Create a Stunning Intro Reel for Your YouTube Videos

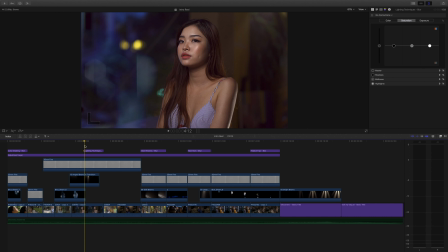[0:23]
Hello everybody it's John Pace and today we're going to show you how to make a beautiful intro reel for your YouTube video.
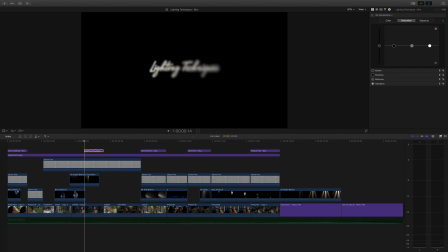[0:31]
In the timeline on the very top we've got the title which is from Final Cut Pro.
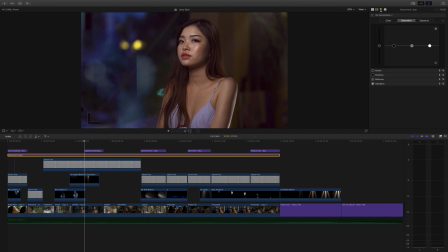[0:37]
Next underneath that is an adjustment layer which I got from Color Grading Central and I've thrown a lot on there which fades the image and gives it a little bit of reddish tint, which helps tie all the clips together because they're shot under many different lighting conditions with three different cameras,
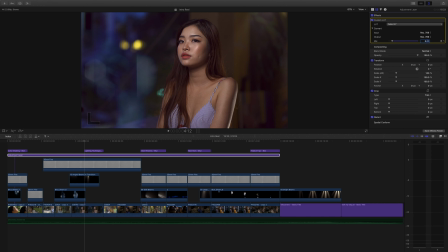[0:54]
the G85, the GH5, and the A7 III. So it helps give them a similar look. Next, I've thrown on some 35mm film grain.
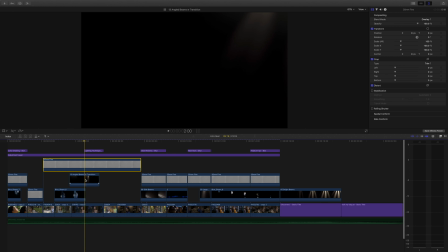[1:09]
And below that, we have a number of overlays. We have prism bokeh.
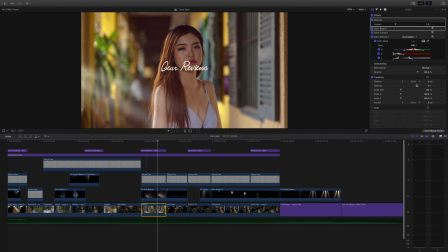[1:15]
We have light beams. We We have anamorphic flare.
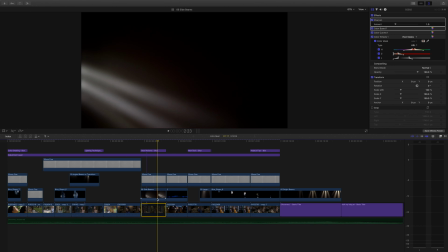[1:20]
This is one of the light beams, which I've used to emulate light shining through the window to the left of the model.
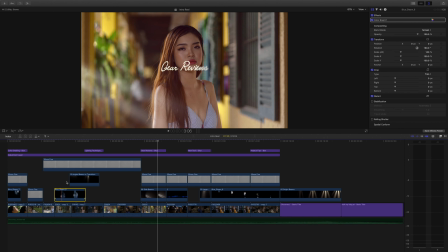[1:31]
I don't know if it's really motivated or not, because it should be higher, right? But I didn't want to obscure her face.
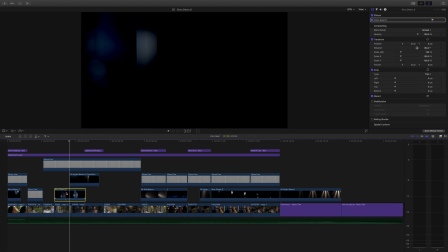[1:37]
And again, here's some beautiful falling prism bokeh to the left of the model.
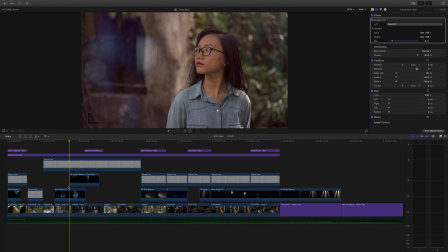[1:43]
The point is really to dazzle your audience, So it really doesn't matter if all the effects are really motivated by the light hitting the lens of the camera.
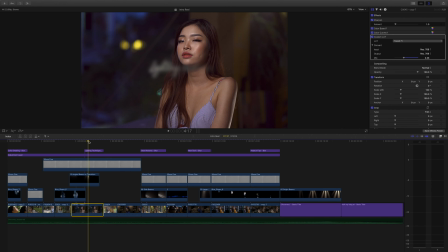[1:54]
And next we're going to go into how we go ahead and begin the project with color grading and so on. Let's find a spot here where the metal's eyes are actually open for a change. So we go in the inspector and I'm going to disable the effects and also remove the leaming LUT.
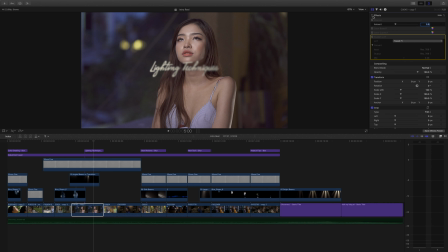[2:13]
And this is what the image looks like straight out of camera. So the first step in all of these videos that I make is to add the Limulet Pro to the footage.
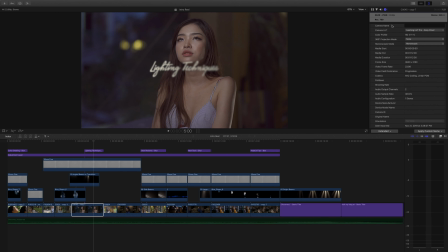[2:26]
It helps make the colors nicer. And then I'll go ahead and adjust the luma, drag the shadows down a little bit, use curves and use the color wheels to correct the color.
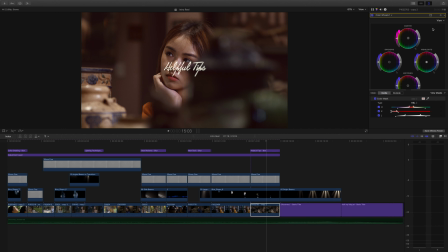[2:42]
and the very next step is a secondary color correction using HSL curves or the HSL wheels in this case I guess you could see I've isolated the face but I didn't use the shape mask so the color correction is affecting other parts of the image but it wasn't that critical to me
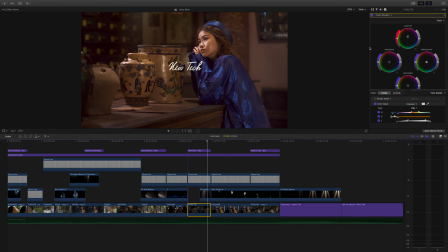[3:03]
let's also have a look at the HSL and this image here yeah
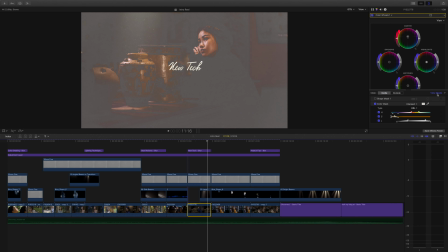[3:09]
I could have used a shape mask to exclude the vases from the color correction,
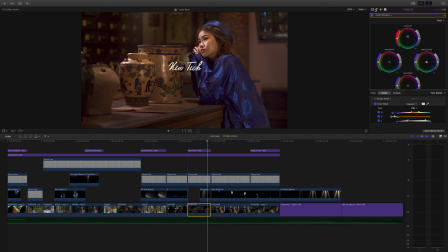[3:14]
but it wasn't really necessary.
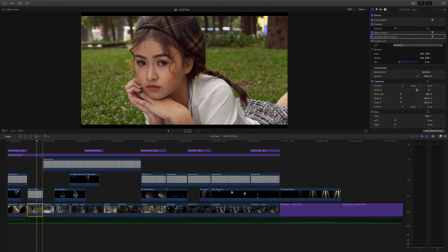[3:26]
And then after we do that, then we go ahead and try to highlight the subject more. In this case, the grass was too bright green, so I used the hue saturation curves to reduce saturation, lower the luma,
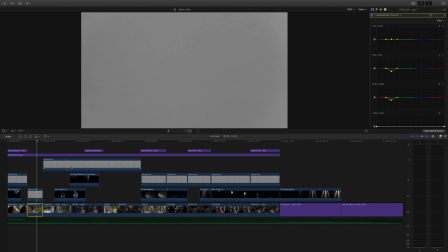[3:42]
put a little more yellow in the greens, because the green figures a lot in a lot of the clips and
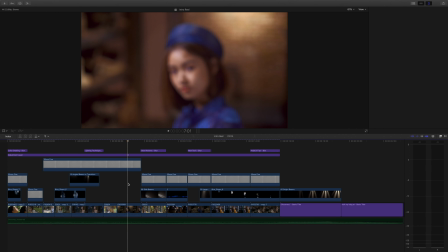[3:53]
in this shot in the museum for pharmacy i think it's a pharmacy museum of ancient vietnamese pharmaceutical medicine or whatever the wall of the shelves behind
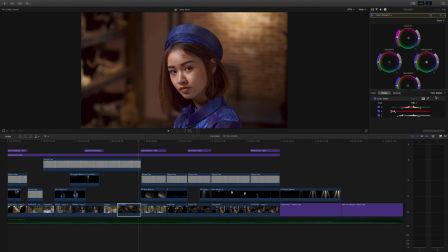[4:08]
her are a little distracting so i created a shape mask made a vignette which you'll see in just a second and then I went ahead and lowered the luma and dragged down the saturation
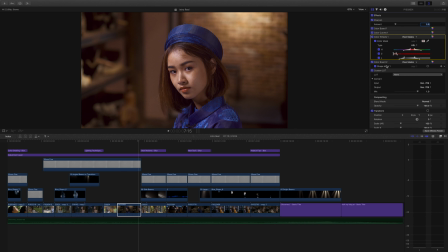[4:22]
a little bit in order to focus your attention more on the model's face rather than the background looking